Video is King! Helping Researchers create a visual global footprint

also using an DSLR camera a Canon camera rather than my webcam which gives me a better picture normally than the traditional you know onboard webcam on your laptop there
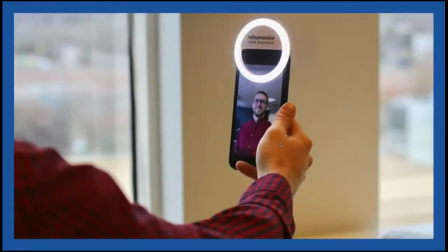(11:25)
are some gadgets that you should try and avoid anything that costs you know five or ten bucks on Amazon you should probably stay away
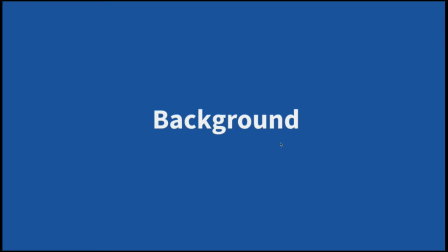(11:31)
from this won't really add anything to the to the mix the second thing I want to talk about is background after after lighting it's something else that you should consider when you walk into a room or if you're filming yourself at the office these are good examples on the left you have a
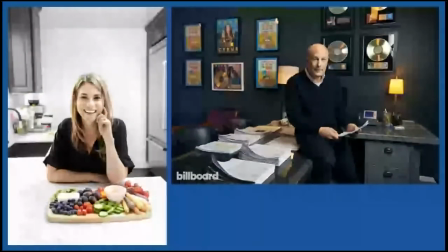(11:48)
nutritionist covering a nutrition, food, and Bev kind of topic, and you, well, first of all, I should say when I say background, I mean background, but I also mean foreground and any kind of props that you use.
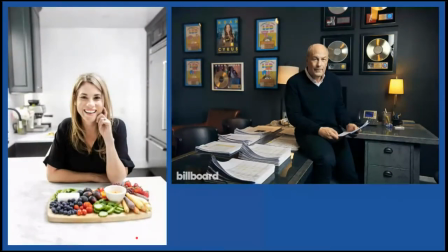(12:00)
So anything that's not your main subject is considered quote-unquote background, and in this case on the left, you want it to be kind of crisp and fresh, and that's what they've gone for, very luminous, bright, and fresh, because that kind of makes sense with the topic.
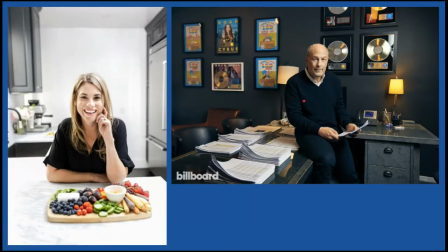(12:16)
On the right, you have what is I think a music executive and again his background is kind of it supports the narrative right it's telling you that this guy has platinum records that he's a successful record producer or record
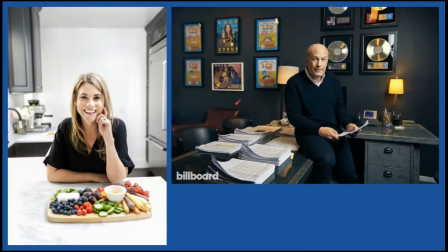(12:32)
exec the light in the room is slightly darker than on the left it's more it's more cozy I'd say and you've got all these record contracts sitting on his desk stacked nicely.
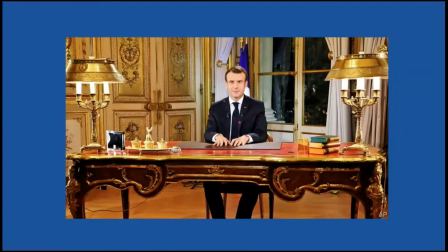(12:48)
This is an example of a background I'd say gone wrong because in this case it's very much a case where the background kind of took over the story. So rather than driving the narrative and supporting it, it took on its own narrative. And I'll give you the context.
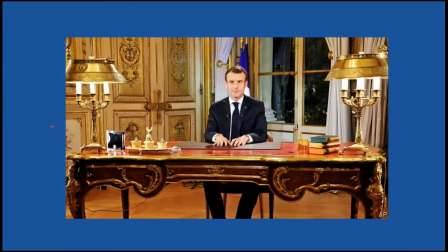(13:03)
So this was Emmanuel Macron, the French president, talking about, or at least addressing the nation after protests in France, violent protests at times, about higher taxes, I think, that were levied and that caused social unrest.
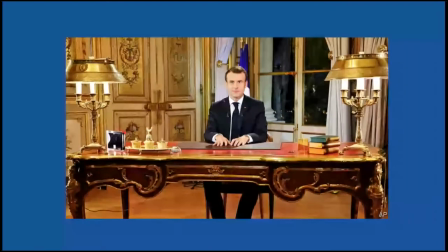(13:19)
And the last thing you want to do is project an image of opulence and wealth when you're trying to have your constituents swallow a bumped-up tax rate. so yeah this this picture came to be known as the man with the golden desk more than anything else so that was that was
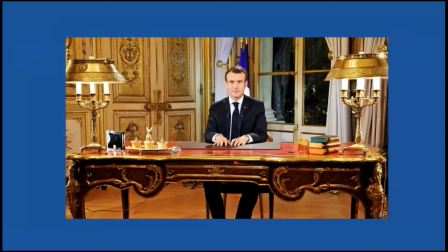(13:38)
probably not so good from a PR point of view and the other thing I want to say about this picture and it's the other thing you should be mindful of with background is that the devil is really in the details so I was quite astounded actually to see this cable dangling over here on the
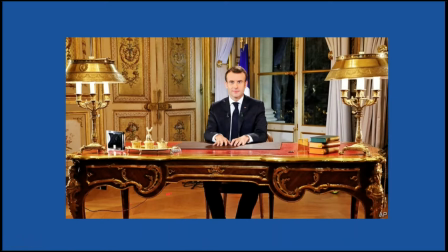(13:53)
left you know for such a presidential image to leave that and even these cables back there it's just kind of untidy and it's it's surprising that they would have left that in the shot at this level of you know for a picture of this caliber this
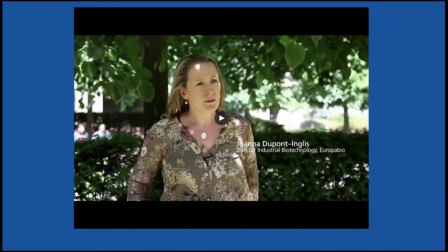(14:12)
is something that we shot uh outdoors because we were lucky enough that it was a beautiful spring afternoon and
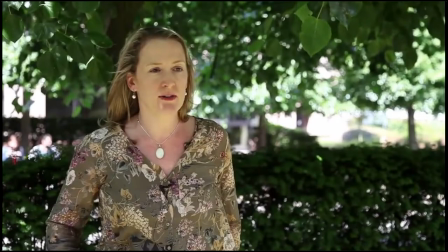(14:21)
i want to show you very quickly this uh this video over here so
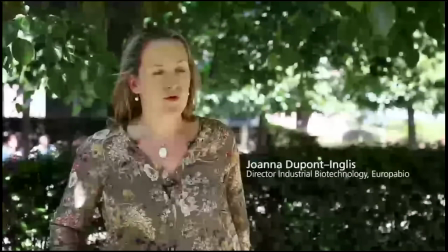(14:30)
yeah before before i show it i should just tell you that it was um shot for europe of bio uh it was on biotechnology and the topic i think was very much sustainability that was very much the message that was being delivered it was about sustainable
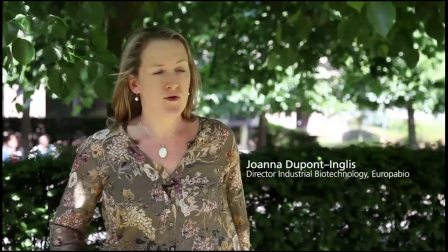(14:44)
uh sustainability and sustainable policies and um so it made sense to be filming this outside in a kind of lush green background with the sun kind of bouncing off the uh the canopy over here and there's also a car that passes by and you have the leaves that are gently rustling
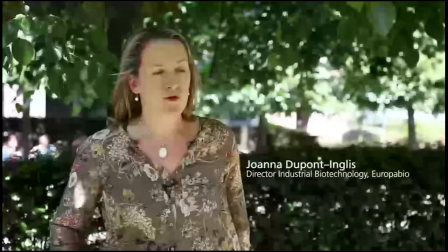(15:00)
as you'll see and it's a good idea if you have some if you have a static person in a in a kind of talking heads interview kind of format where there's not too much action uh it's a good idea to have a little movement in the background just to make it more dynamic
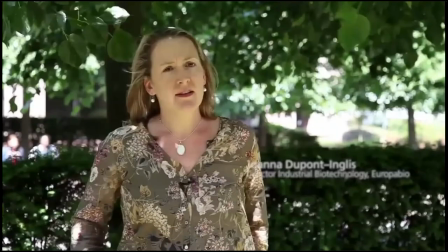(15:13)
and um and that's what that's what we have here you see the leaves gently rustling
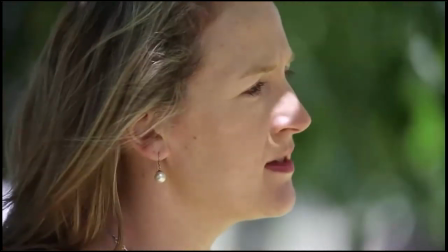(15:20)
the car in the background and then here in this shot it's a second camera that's kind of close on the on the subject and it creates a shallow depth of field so in the background you can see the leaves it's almost like an abstract green background that's moving which is quite quite nice
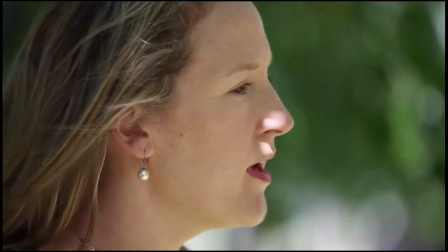(15:38)
okay
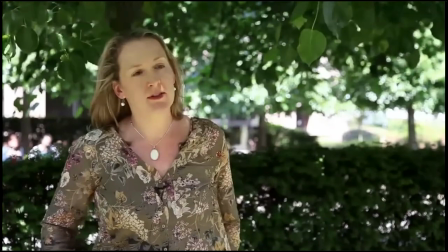so back to to the presentation
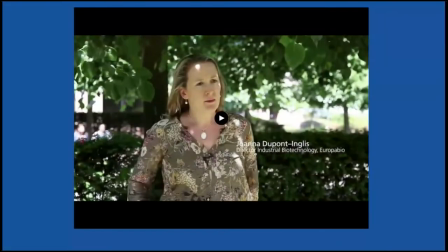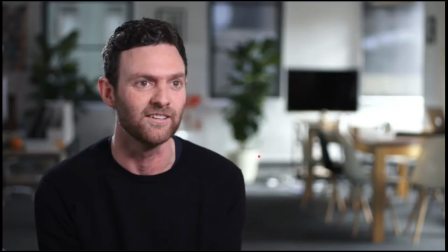(15:57)
another example of a background here I like to show this picture because essentially the subject here is detached from the back wall you want to try and do that as much as possible if you're gonna film yourself someone else you don't want to be too close to your to your back wall because
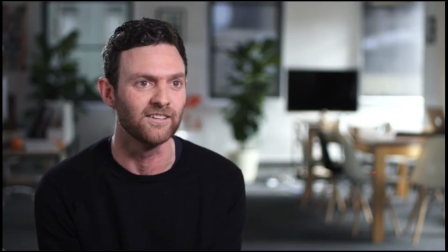(16:15)
that's creates kind of an oppressive kind of mood to your picture and it's just not very flattering it's better to get as much space between you or your subject and the back wall as possible here there's about four or five meters
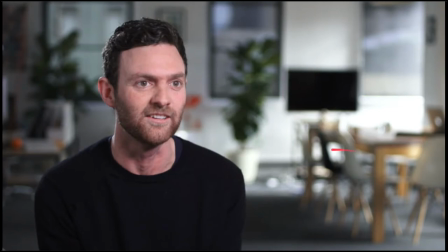(16:30)
and you can get that nice sort of shallow depth of field as well so whether your background is blurry and the subject is in focus this
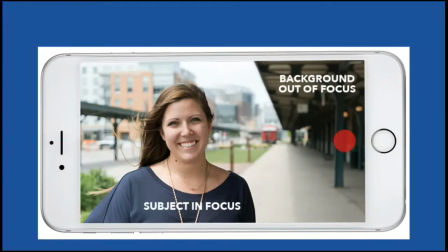(16:39)
is a an example just to show you a concept we call leading lines and leading lines are essentially the the lines that your brain your mind kind of creates subconsciously so you you always when you're processing a picture your brain is always kind of trying to order things and the first thing it'll do is identify
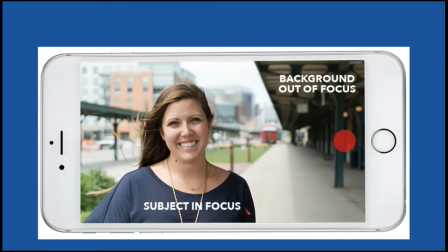(16:57)
your subject here who's nicely outlined and then to make a sense of the background your brain will kind of look for these lines and
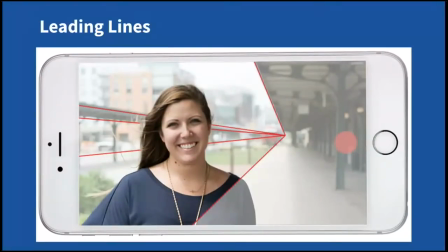(17:06)
you want them to be kind of harmonious and parallel and moving in one direction.
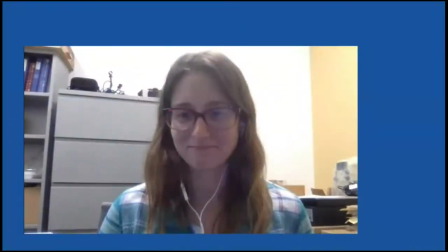(17:13)
This is an example of kind of background gone wrong and the leading lines are kind of all over the place. I just did the exercise of trying to figure out where they were and as you can see nothing is really perpendicular or parallel,
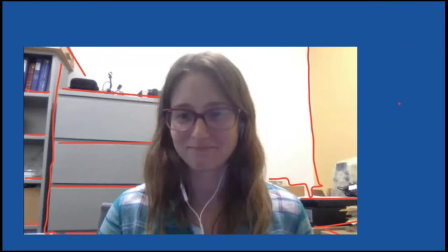(17:30)
you know there's no parallel motion, it's kind of all over the place and the subject is probably too close to the back wall as well in this case this
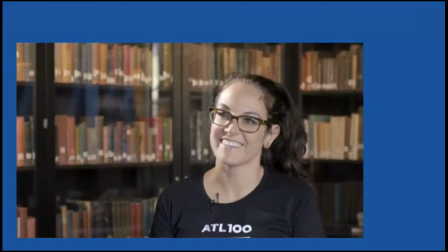(17:39)
is better you can see also that the gaze of the person is moving like this so it's parallel to the lines of the bookshelves here in the background and
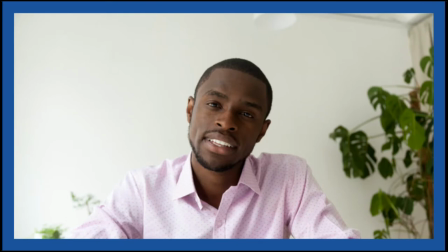(17:55)
this is the just a picture of to show you what you can do when you're not working with much because there's not much going on in the room or in the background generally rule of thumb is just you know less is more so with the background if you if you just have a nice white wall to work with it's not a bad idea and there's a plant as well so